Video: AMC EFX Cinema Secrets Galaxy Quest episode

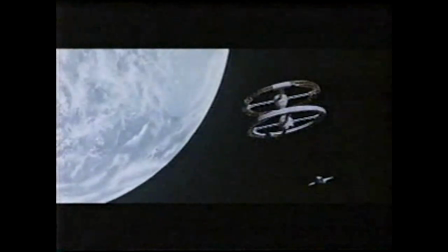[16:25]
For 2001, A Space Odyssey, director Stanley Kubrick envisioned a serene,
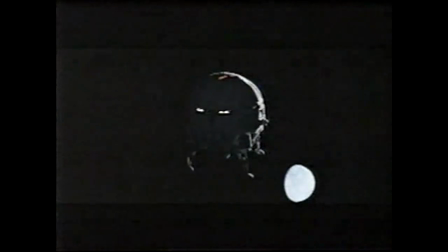[16:31]
highly choreographed dance of majestic spacecraft and luminous planets. It was a big experimental movie. No one really knew how to do it or what it should look like. It was totally different from any movies that had ever been made using normal Hollywood techniques.
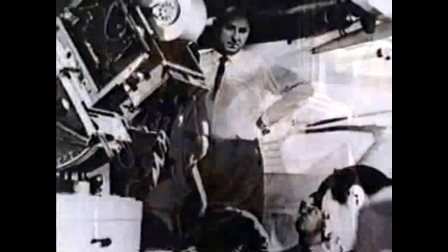[16:48]
Only 23 at the time, Douglas Trumbull was one of the visual effects pioneers who created the poetic space flights for Kubrick.
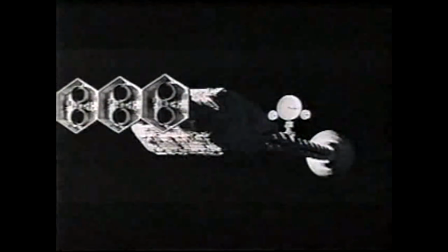[16:55]
What he wanted to make was a visual experience for the audience. This was for the audience to go into space.
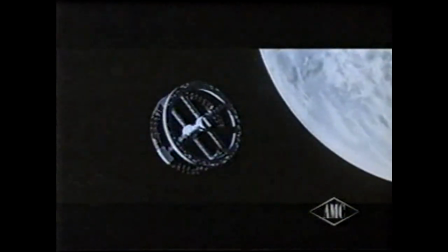[17:03]
The team developed an innovative mechanically driven camera that resulted in the smoothest shots of miniatures ever achieved.
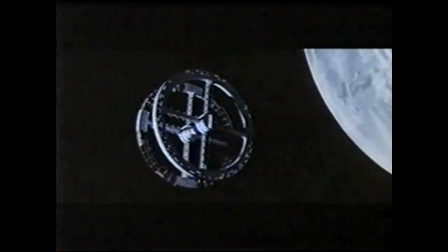[17:12]
This stylistic choreography wasn't limited to exterior shots.
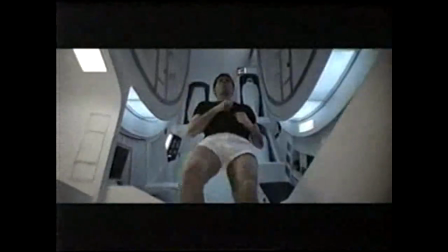[17:18]
One of the most spectacular scenes in 2001 has actor Gary Lockwood jogging around the rotating space station.
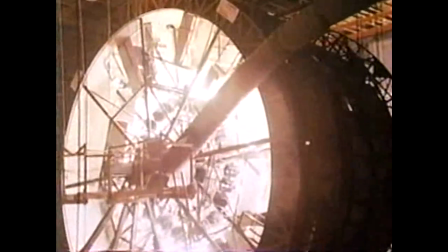[17:25]
This illusion was filmed inside a 38-foot diameter centrifuge. A camera was mounted into a slot in the set floor.
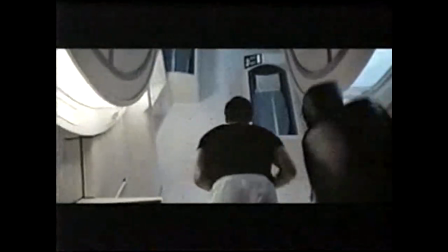[17:35]
The centrifuge then rotated around the camera while Lockwood ran in place.
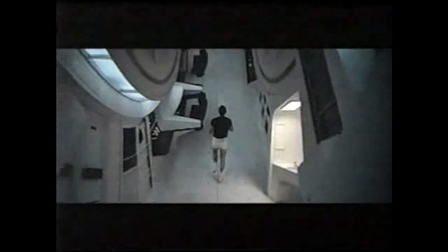[17:43]
2001's visual effects mesmerized audiences and changed filmmaking forever.
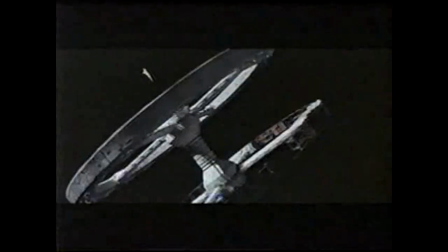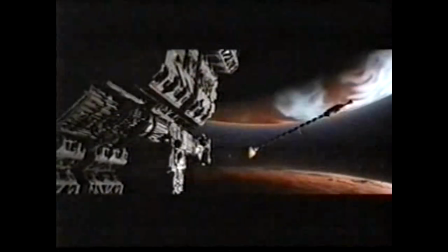[17:59]
When the producers of 2010, The Year We Make Contact, set out to surpass the artistic standards set by 2001,
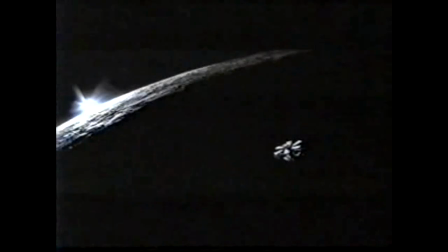[18:07]
they relied on almost 2 decades of advances in visual effects technology.
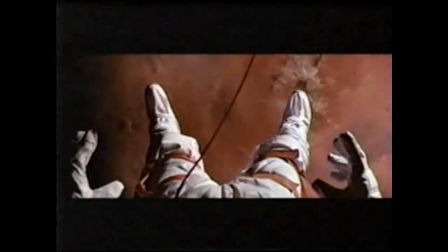[18:12]
One aspect of space exploration that director Peter Hyams envisioned updating was the portrayal of weightlessness in space.
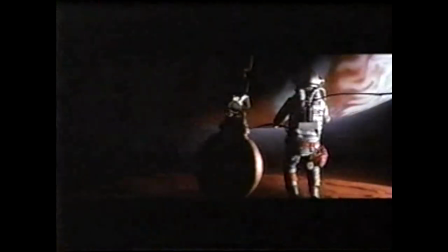[18:20]
In this scene, astronauts spacewalk between the Russian vessel Leonov and the Discovery.
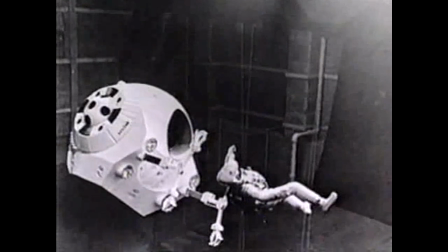[18:27]
When making 2001 in 1965, actors performed in harnesses that allowed very limited movement.
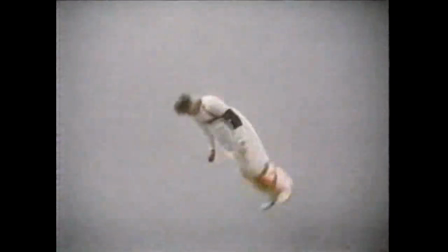[18:34]
By 1983, new wire rig technology developed by Robert Harmon gave Hyams an advantage.
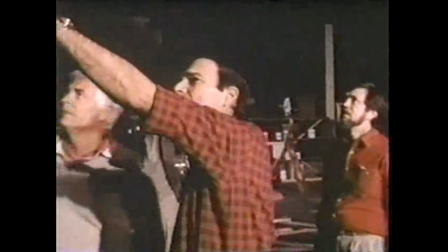[18:41] They really have to move. Okay, that's number one. Two, this tether has to come around the other side because it's violating the screen.
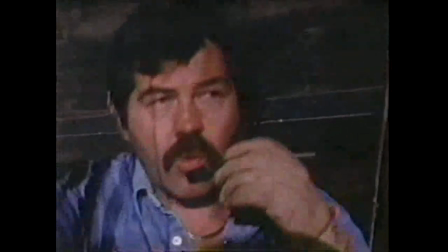[18:48] Okay, back to number one, please, everyone.
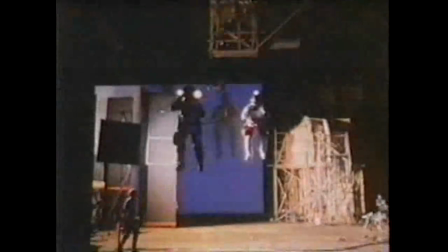[18:51]
Actors were attached to wires and flown in front of a blue screen background, which would be replaced with images of space.
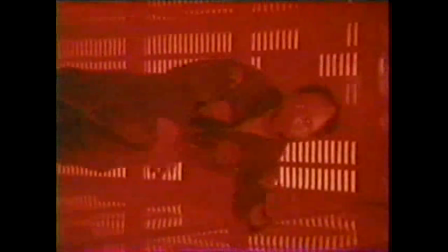[18:59]
Harmon's rig gave the actors much more freedom of movement and more realistic floating.
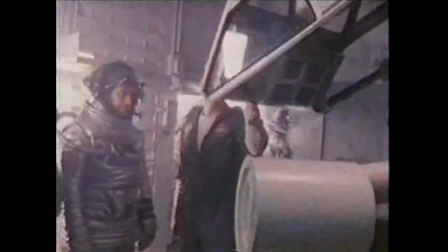[19:04]
It proved to be a rousing experience for actor John Lithgow.
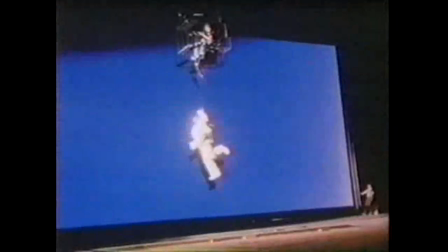[19:08]
It takes 3 men to fly one, and then you move yourself every other way just by shifting your weight.
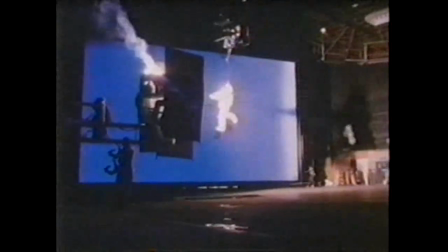[19:14]
I just spun around and twisted and turned. Just loved it. They kept telling me, John, just calm down up there. Astronauts in space, don't clown around.
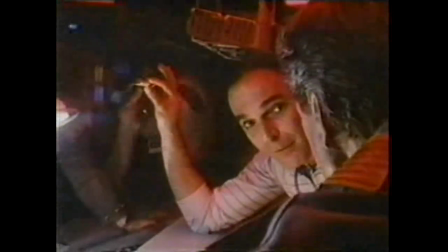[19:24]
To further enhance his film's depiction of weightlessness, Hyams and Roy Scheider attempted to show how objects float in space.
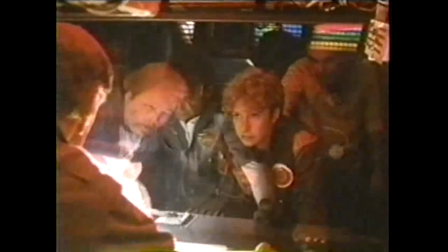[19:35]
A piece of glass was placed in front of Scheider and shot from an angle that concealed it.
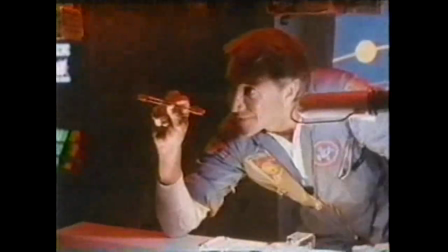[19:40] We have enough fuel.
When Scheider stuck a pen to the glass, it would appear to float in midair.
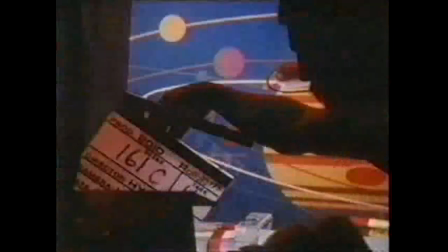[19:46]
That was the plan, anyway.
You have enough fuel in Leonov for a trip back home.
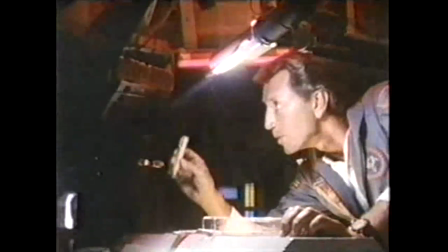[19:58] You have enough fuel aboard the Leonov for the trip home.
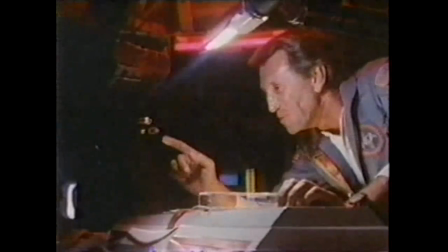[20:06] I'm so amazed by this.
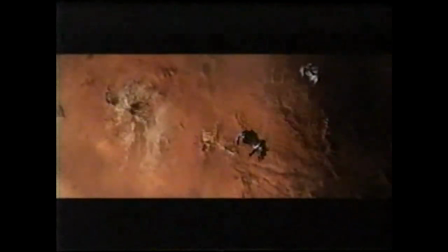[20:11]
2010's incredibly realistic vision of streamlined vessels and astronauts adrift in the vast expanse of space
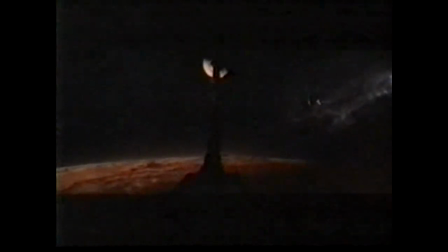[20:18]
continues to influence films into the 21st century.
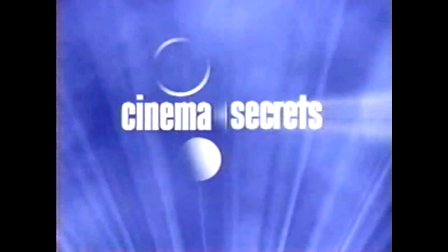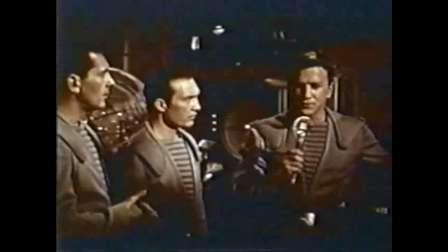[20:30]
What science fiction classic that starred Leslie Nielsen was based on a Shakespearean play?